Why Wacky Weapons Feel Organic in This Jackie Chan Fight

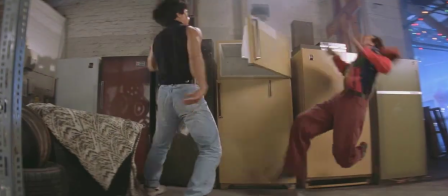0:00 It's tough to find a fight scene with more props than this one from Rumble in the Bronx. So what better scene to study to learn how Jackie Chan foreshadows the props that are coming up in the fight scene,
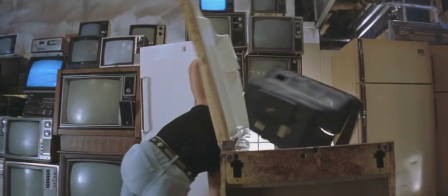0:08 what happens to them afterwards, and how on earth the weirdest props manage to feel natural.
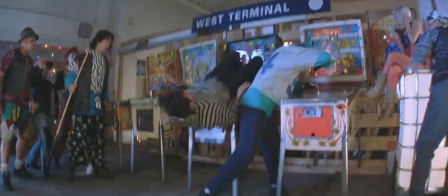0:13 One of the most overlooked details is that even if the scene has already started and there's already been an establishing shot,
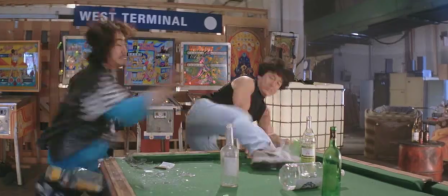0:19 fights like this have their own establishing shot before they start.
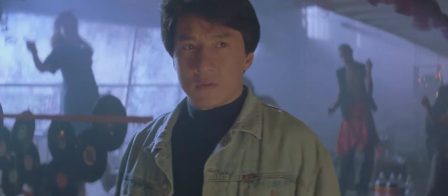0:23 Once Jackie enters the area where this fight's gonna start, look at how many of the props you can already see.
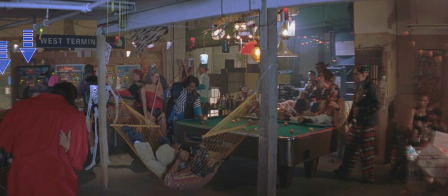0:29 You see the back room where the fight's gonna end up, you can see the pinball machines that get used multiple times, the west terminal sign he's gonna jump over, the weird chandelier above the pool table, the pool table itself, this light box that he rolls over, fridges in the background which we'll address again later, the chair this guy's sitting in, this guy's holding a pool cue, she's holding a pool cue,
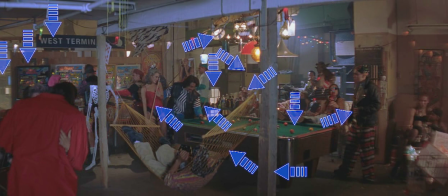0:44 this other guy's holding a pool cue, pool cues get used, this hammock, even this post, and don't mind the arrow pointing to the shopping cart full of boxes full of bottles that'll come into play later,
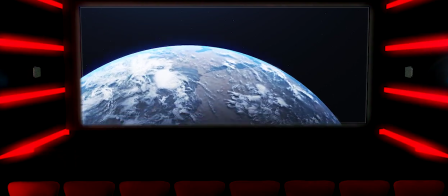0:52 or will it? That depends on which country you're in.
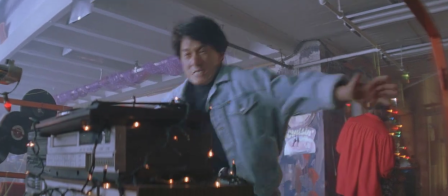0:55 Closer shot of the first guy he's gonna face, and we can already see the prop he's gonna use, The closer a proper piece of the set is to being used, the more it gets interacted with.
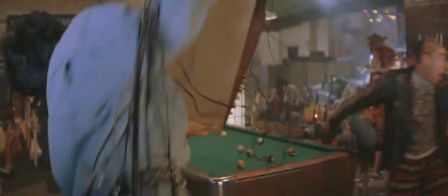1:02 So the sound system gets thrown onto the pool table that they're going to use, and it hits the chandelier that's going to be a big part of the fight on top of the pool table.
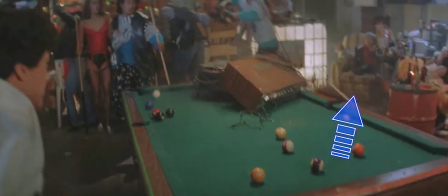1:09 We do also see this footrest in the background for the first time. We didn't get a good look at it during the establishing shot.
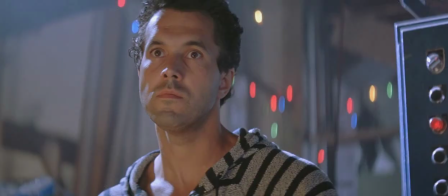1:14 The closer a piece of the set is to being used, the more the frame it takes up. Notice how the post and hammock are pretty much the only things isolated in the shot next to Jackie.
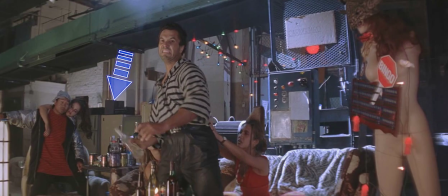1:22 Lots of pool cues. Of course, we can see the electronics on top of the refrigerators way in the background. So the idea that you see something only one or two shots before it gets used is absurd.
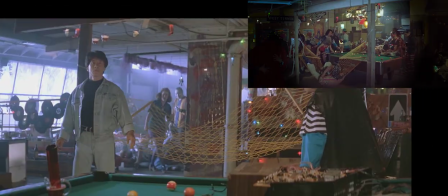1:30 You're seeing stuff that's not going to get touched for another 50 or 60 shots. It seems natural for them to go up onto the pool table to do this one-on-one fight because it's sort of been the centerpiece of this entire area.
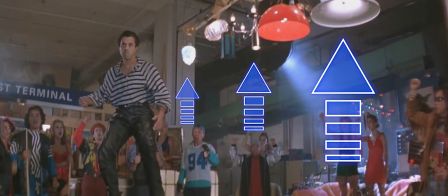1:39 Notice how the chandelier is in the shot when each of them goes onto the pool table. Before the fight even starts, the chandelier is taking up half of the screen.
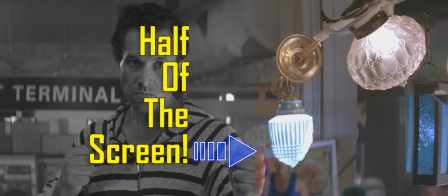1:46 It's the very first thing that's going to get used and director Stanley Tong framed this so that we can't look from
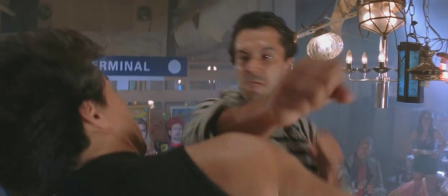1:51 Jackie's face to Tony's without looking back and forth across this chandelier and this giant piece of wood.
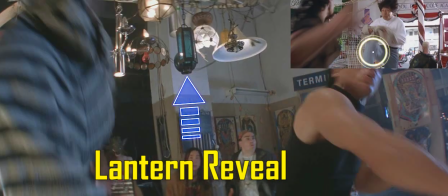1:56 If you've seen my video about Stanley Tong guiding the eye in Rumble in the Bronx, you'll recognize this tactic.
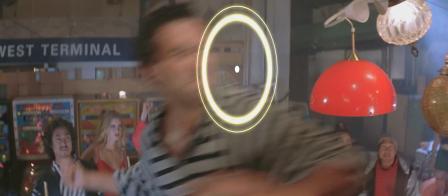2:01 Tony's body gets replaced by the lantern, and we want to look at Jackie's face, but it's hidden behind the lantern as well.
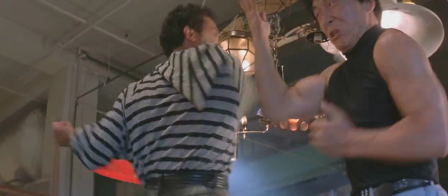2:06 So we don't have to move our eyes one bit to see this lantern once the shot starts. Now talk about foreshadowing.
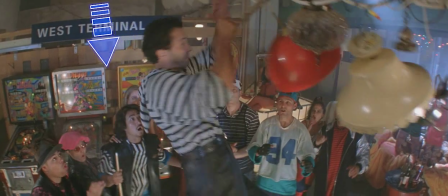2:11 Tony almost falls off of the pool table, and right behind him is the row of pinball machines.
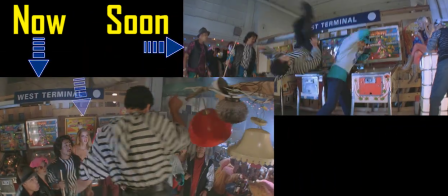2:16 Even though they're a little far away, it looks like if he were to let go of the chandelier, he would fall right onto them.
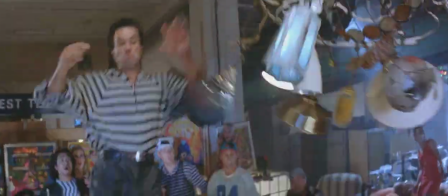2:21 It's a good detail that the pool cues aren't just hanging in the background. The person who pushes Jackie is holding one.
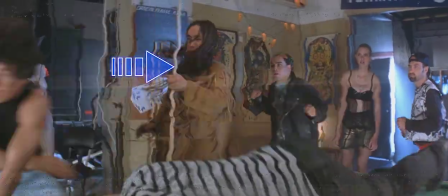2:26 Just like they foreshadowed, when this part of the fight ends, it ends with Tony being thrown onto those pinball machines.
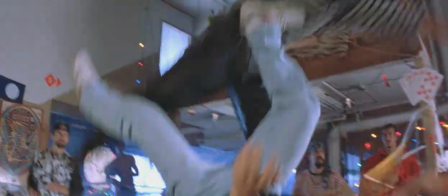2:30 And in this shot, we can see the next two props that'll get used. One by Jackie and one by stuntman Alan Sitt.
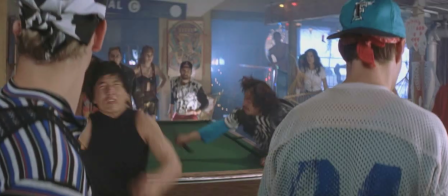2:36 A common thing I'm going to point out is that we don't only see the props that are going to be used in the future, we see a trail of them behind Jackie.
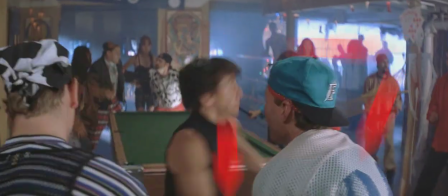2:42 We can see the pool table, the hammock, the post. Everything that gets used doesn't just disappear. We can see the glowing box that he's going to go over and the chair he's going to land in.
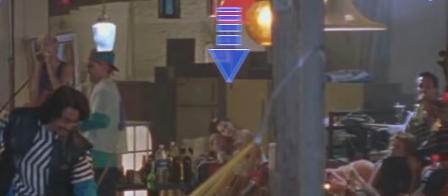2:50 Fridges in the background. we have seen these fridges for so long. We haven't seen this footstool in quite a while.
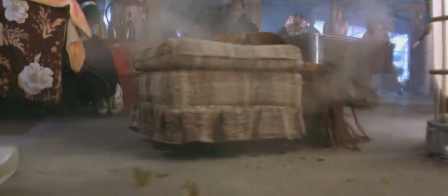2:55 It really does kind of feel like it comes out of nowhere, but at least it is sort of a natural thing to be there. It's not like he sat down on a chair and picked up a 2x4.
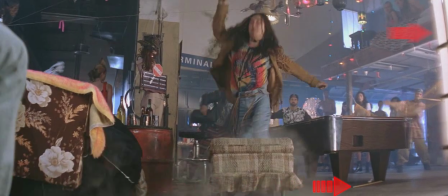3:03 In this reverse shot, there's that trail again. The pool cue, the glowing box, the pool table, the post, the hammock, the chandelier.
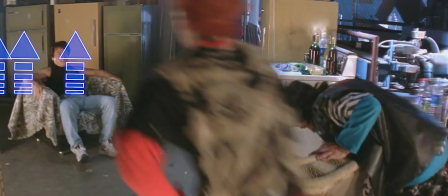3:09 This is a neat one. Instead of one fridge taking up more and more space on the screen as it gets closer to being used, a row of fridges takes up more of the screen.
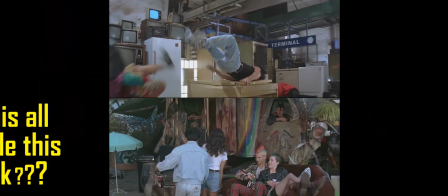3:16 There is no way it should feel natural for a bunch of refrigerators to be in some little street gang's hideout, but they've been in the background since the establishing shot of the fight scene.
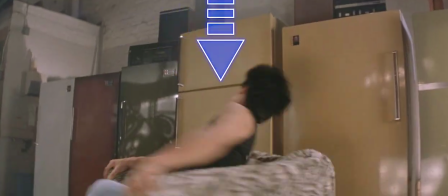3:25 By the time Jackie uses one, we're just kind of like, yeah, why wouldn't he use the fridges? They're right there.
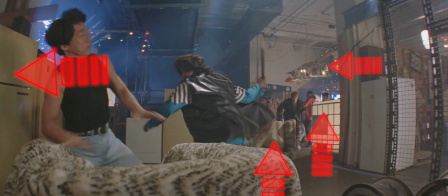3:30 It's kind of a fun game to see how many of the things that have been used you can spot in the background.
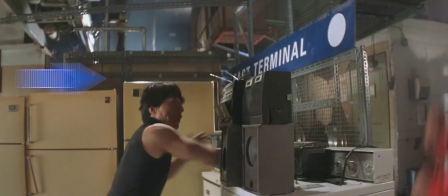3:34 This is one of the few instances of a fight scene that actually has the different areas labeled for us to help keep us grounded.
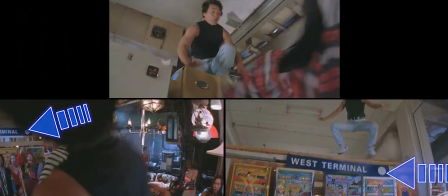3:40 It seems like the gang raided an airport and stole all their signs, which is kind of neat and I guess weirdly badass.
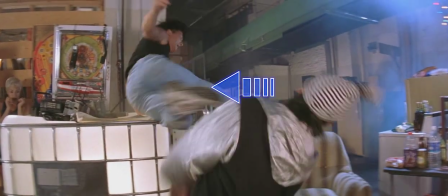3:46 Unless you think the east terminal side and came out of nowhere. No, we've been seeing it in the background since Tony started pointing guns.
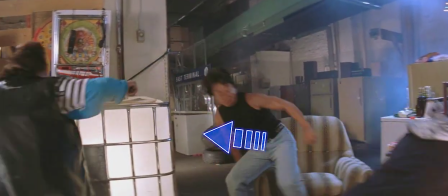3:52 The dryer with the TV and stereo on it did used to be a freezer in a prior shot, but it was basically still a big white cube and you'd have to pause it to really be able to tell that it changed.
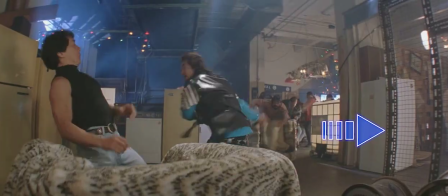4:01 Talk about small details. Notice how we get a bit of this gray fencing here in the side.